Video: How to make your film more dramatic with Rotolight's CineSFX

Hey guys, in this video we're going to be talking about the cinematic special effects modes inside Neo 2 and where you might use them.
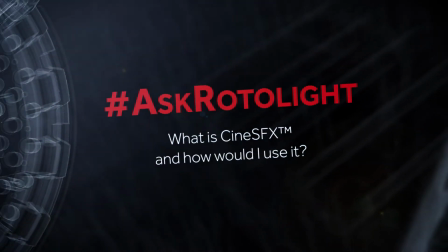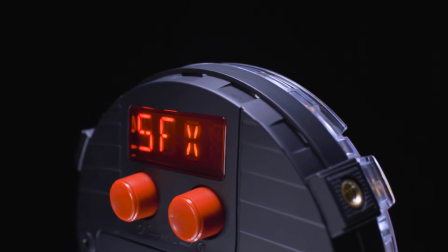One of the really cool features about Neo 2, especially if you're a filmmaker or shoot video, is the special effects features that are actually found inside the light. Now normally if you were doing a short film, production or music video and you wanted to add something like a fire effect, there'd be two ways of doing that. One would be the quick and dirty method, if you like, of manually adjusting the back of the light or waving a piece of card in front of it that many gaffers have told me they've done. Or if you have more time and budget, then you could hire in a flicker box to do that. The flicker box is useful, but it's very expensive, typically around £1,500 to buy, a couple of £100 a day to rent. It's going to take you around 3 or 4 hours to set it up. You need an external DMX desk, power and cables. And if you haven't hired one for your shoot, it's not available. Having those effects built into the light is a massive advantage. We teamed up with Stefan Langer, who was visual effects on the last 7 James Bond movies, Batman and Tomb Raider, and asked him for what were the effects that he used on a day-to-day basis on set that he'd love to see inside this light.
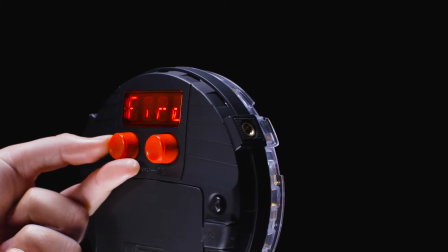And we've added those in there. So we've got everything in there from the ever-popular fire, lightning and television.
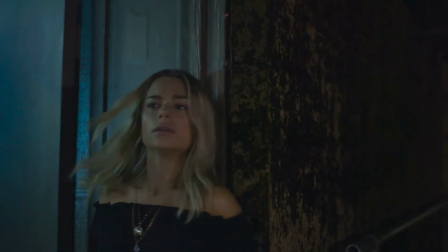We've also added some of the effects from the Anova PRO, things like gunshot effects, paparazzi, neon, sparkweld effects.
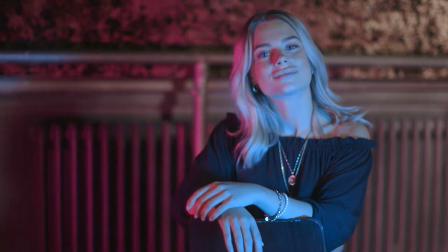That really, as a filmmaker, give you a huge arsenal of customizable effects ready for you to use on your next production. But now with Neo 2, because we've got a wireless receiver built into the light, they're also wirelessly triggerable.
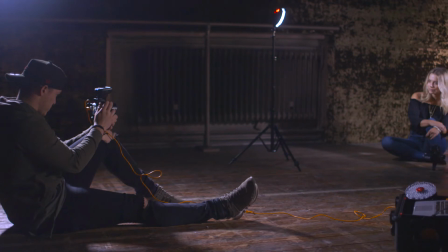I can control up to 10 lights in 4 groups at 656 feet or 200 meters from the camera.
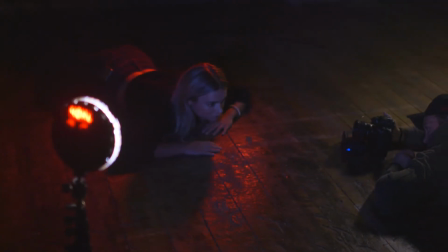In this first effect, we're showing an emergency services scene where someone is hiding from the police.
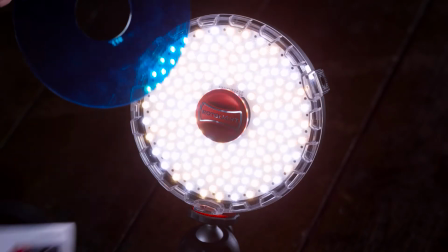So we've got a Neo 2 with a Bedford blue filter on it from the optional 10-piece filter pack.
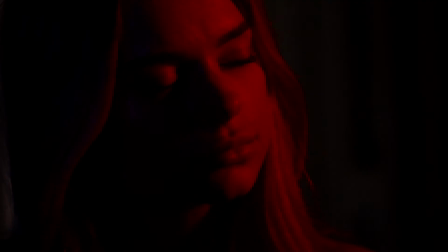We've also got a second Neo with a red filter to give that kind of ambulance police car effect.
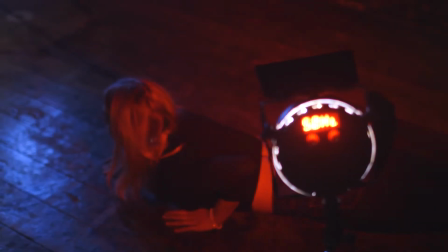And both of the Neos are set to the police effects mode around 50 Hz.
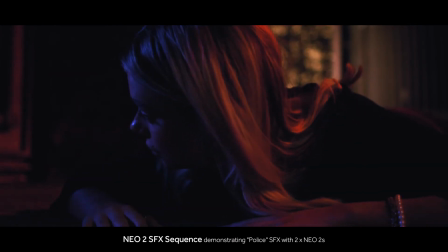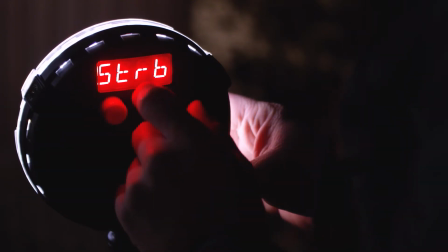In this next scene, the actress is hiding in a doorway. We've got a Neo 2 in the neon SFX mode with a medium blue-green filter on it, and this creates the impression of a broken overhead fluorescent tube trying to come on, and really just adds to the atmosphere of the scene.
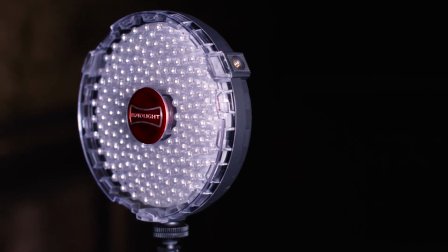We've then got a second Neo that's set to a special effects mode gunshot, which is being wirelessly triggered by the director in the scene, and this is being used to create the effect of a gunshot happening in the corridor where the actress is hiding.
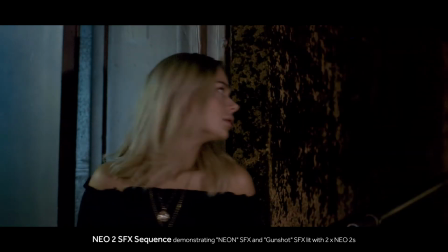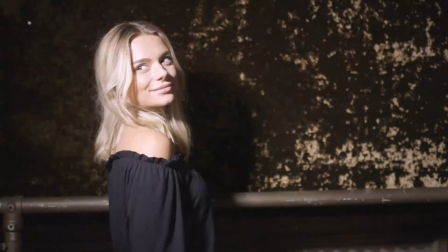In this scene, we're using 2 Neos set to the paparazzi effect, and we've set the color temperature quite cool to mimic the cool nature of a flash.
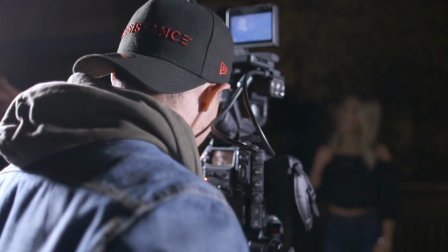This is great in situations where you want to create the effect that the actress is perhaps on a red carpet or in a fashion style shoot.
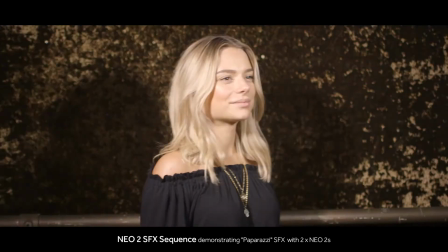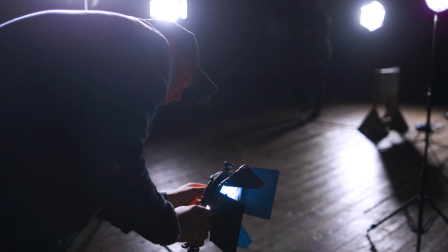Finally, we've got the spark weld effect. Now this is designed to create a metalworking effect for those kind of factory industrial settings. But actually, here's an example of using 2 Neos in a spark weld effect with blue and purple filters to create more ambience in this particular scene.